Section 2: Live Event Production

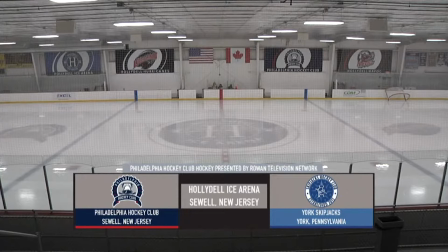(4:28)
Most importantly, what we do at Hollydale Ice Arena when it comes to hockey,
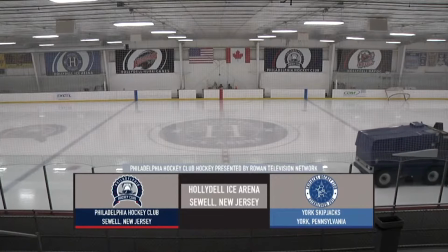(4:33)
whether or not it's Philadelphia Hockey Club, like I said, or whether we're covering Rowan hockey.
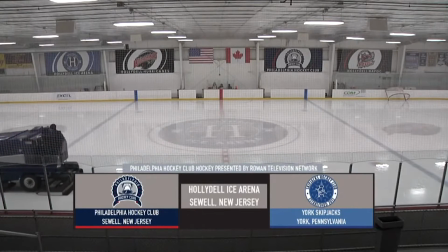(4:38)
The same setup that we have here today goes with all of our other setups that we do,
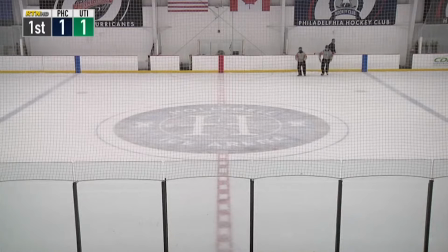(4:43)
whether or not it be a baseball shoot, whether or not we're doing a football shoot, whether or not we're doing a soccer shoot. All of these types of scenarios and all of these types of live production all basically have the same functions and
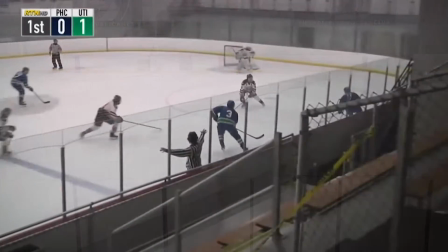(4:59)
capacity that we look for when we do a live event production.
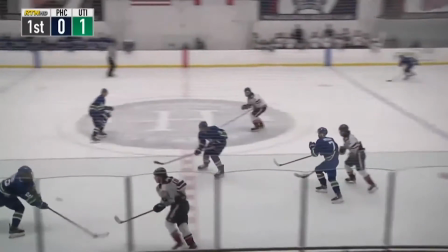(5:03)
Obviously, with us being here in the ice arena and us covering Philadelphia Hockey Club right now,
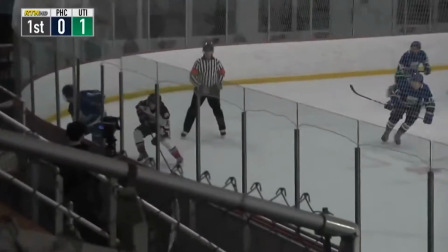(5:09)
we're getting excited to cover Rowan hockey as soon as their season gets started, hopefully in February.
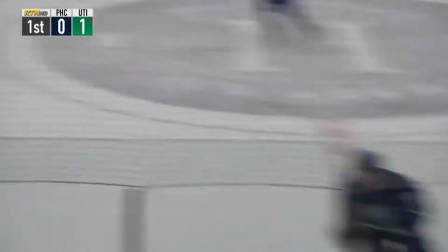(5:16)
But let's go over a couple of the key components of what a shoot looks like from a production standpoint here.
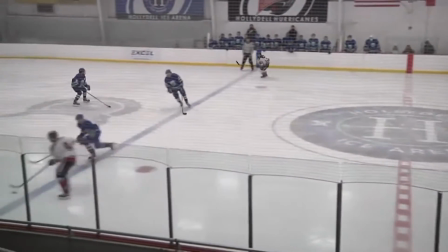(5:24)
The first thing we're going to look at here is our main camera.
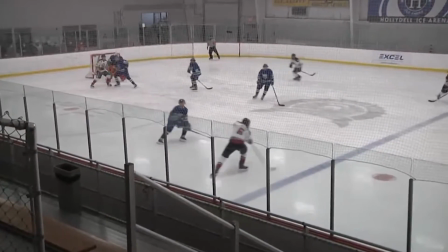(5:28)
This camera is what we use all the time, whether or not, like I said, it's here at hockey, whether or not it's at another sport shoot.
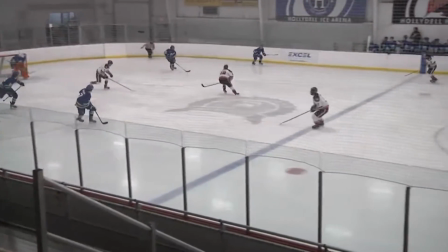(5:36)
We always have one main camera. This camera right now that you see is our wide camera shot.
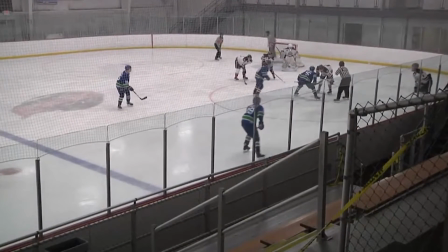(5:41)
It makes sure that we get all of the shots that we need,
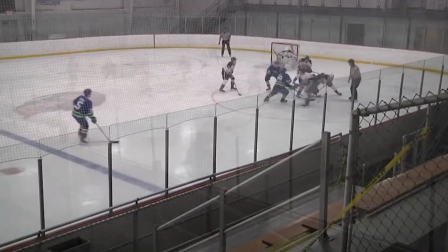(5:44)
whether or not it's getting just the normal back and forth type of play that hockey has,
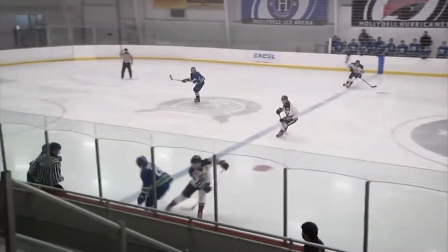(5:51)
whether or not we're getting shots on goal and we're keeping the camera on the goalie when a stoppage of play occurs.
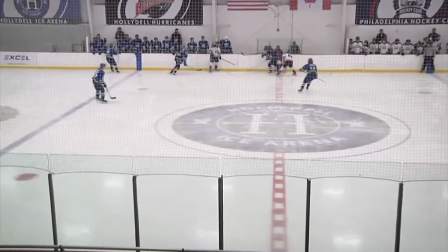(5:59)
These types of scenarios are always what is happening when we're doing
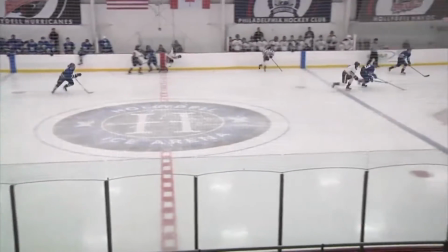(6:04)
these types of games with both Rowan Hockey and Philadelphia Hockey Club.
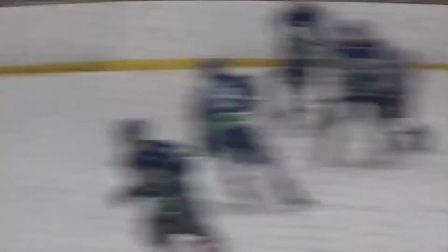(6:09)
The next camera angle that we're going to get a chance to see is our close-up camera angle.
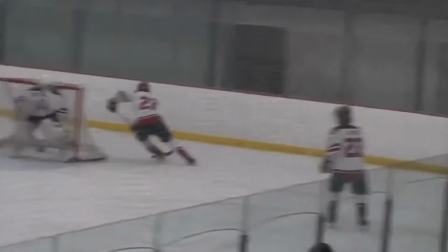(6:15)
Our close-up is similar to our wide angle shot,
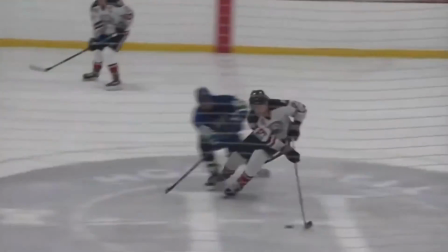(6:18)
but in the title of the shot itself, we go for a little bit more of a close-up type of angle here.
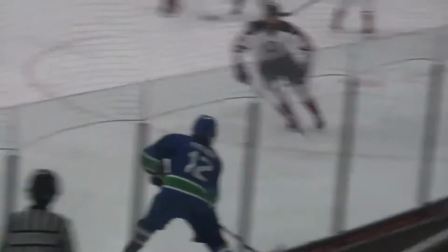(6:25)
So what we see here with a couple of these examples is we see
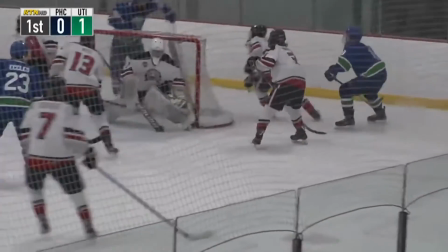(6:30)
closer up on puck drops that we wanted to have a different camera angle than what we had with the wide shot.
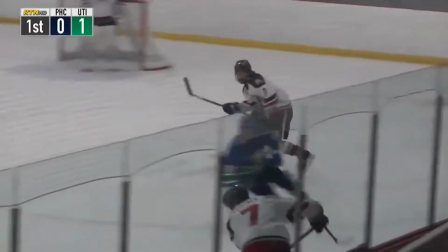(6:36)
Like we said, we want to keep that wide shot wide for most of the time.
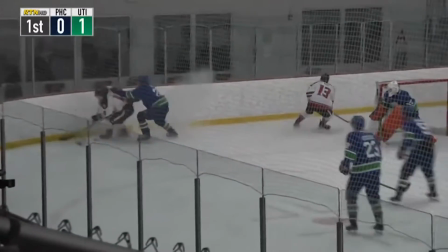(6:40)
So we're not going to have the chance to move from zooming in to zooming out when it comes to one of these types of productions.
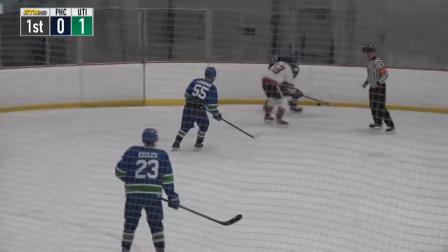(6:48)
So the camera angles that we see here, again, we see goalie saves.
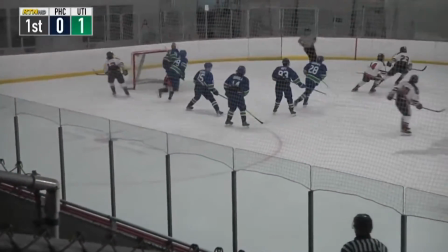(6:53)
We're seeing shots on net. We're seeing face-offs.
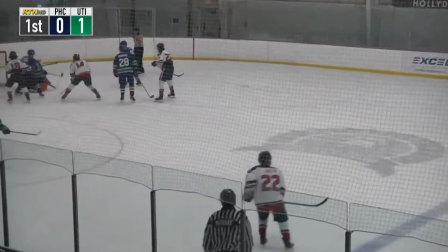(6:58)
These are the types of camera angles that we have and the types of shots that we try to achieve when we're shooting on goal.
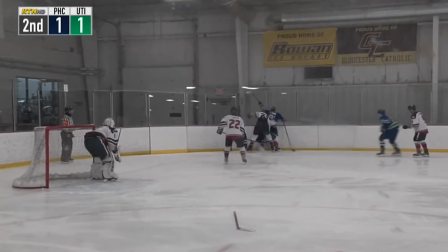(7:07)
On a normal shoot, we will have 4 cameras. We'll have one in the middle, which will be our main camera, our close-up camera,
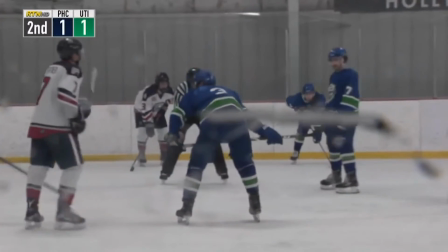(7:15)
and then we'll have our sideline cameras that we put at both the left and right end of the hockey rink.
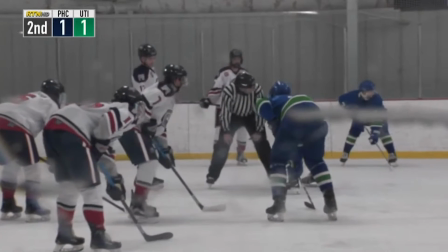(7:23)
Another thing that I find really quite interesting about
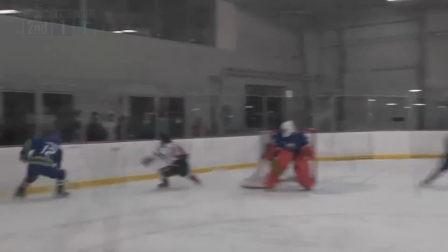(7:27)
when we do these sideline angles is that we always give that sense of
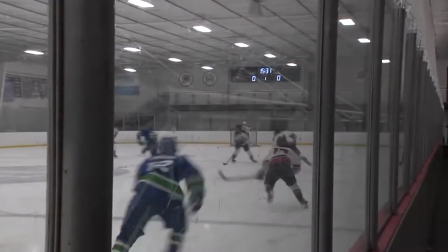(7:33)
having that fan interaction where the audience at home may not get a chance right now,
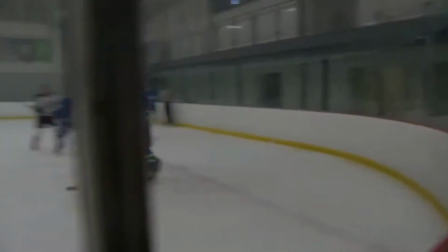(7:39)
especially during COVID, to be at the games. So with these camera angles, we're right there on the ice level,
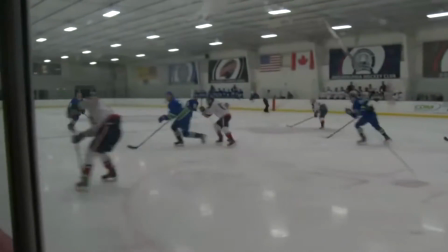(7:44)
giving them those types of camera angles that are really quite effective that we feel when we're out shooting for live production.
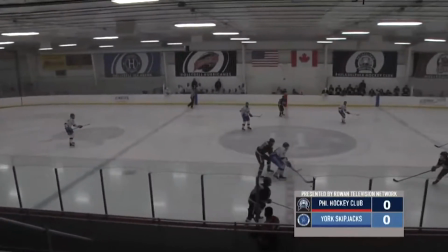(7:53)
Obviously, we've talked about the video side to this live event production, but we have more to it than just that.
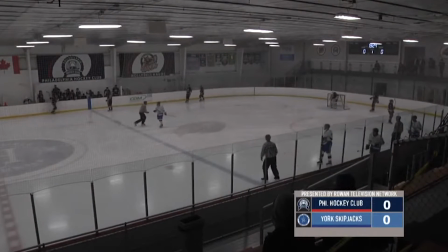(8:02)
We also have graphics. Let's talk about these lower graphics that you see right here on our screen. These are in effect due to what we call live text.
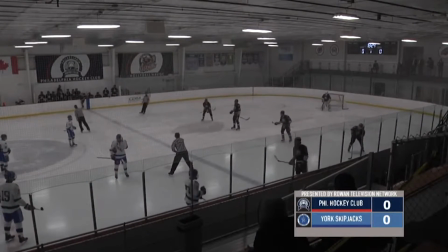(8:11)
Live text allows us to import these graphics and also allows them to be
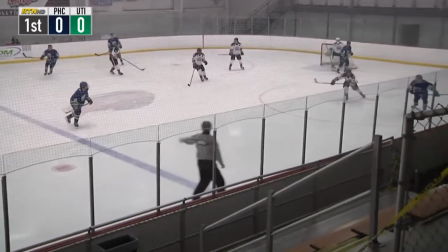(8:16)
editable while we're out shooting these games.
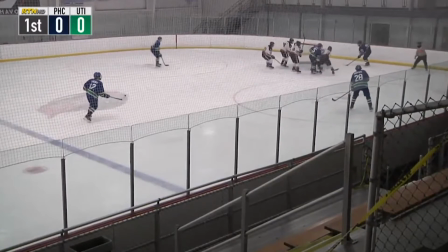(8:21)
What I mean by that is, let's just say Philadelphia Hockey Club scores.
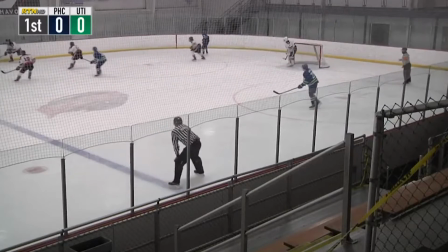(8:25)
What can happen is we can overlay a graphic on top of the already graphic, and we can transition the score.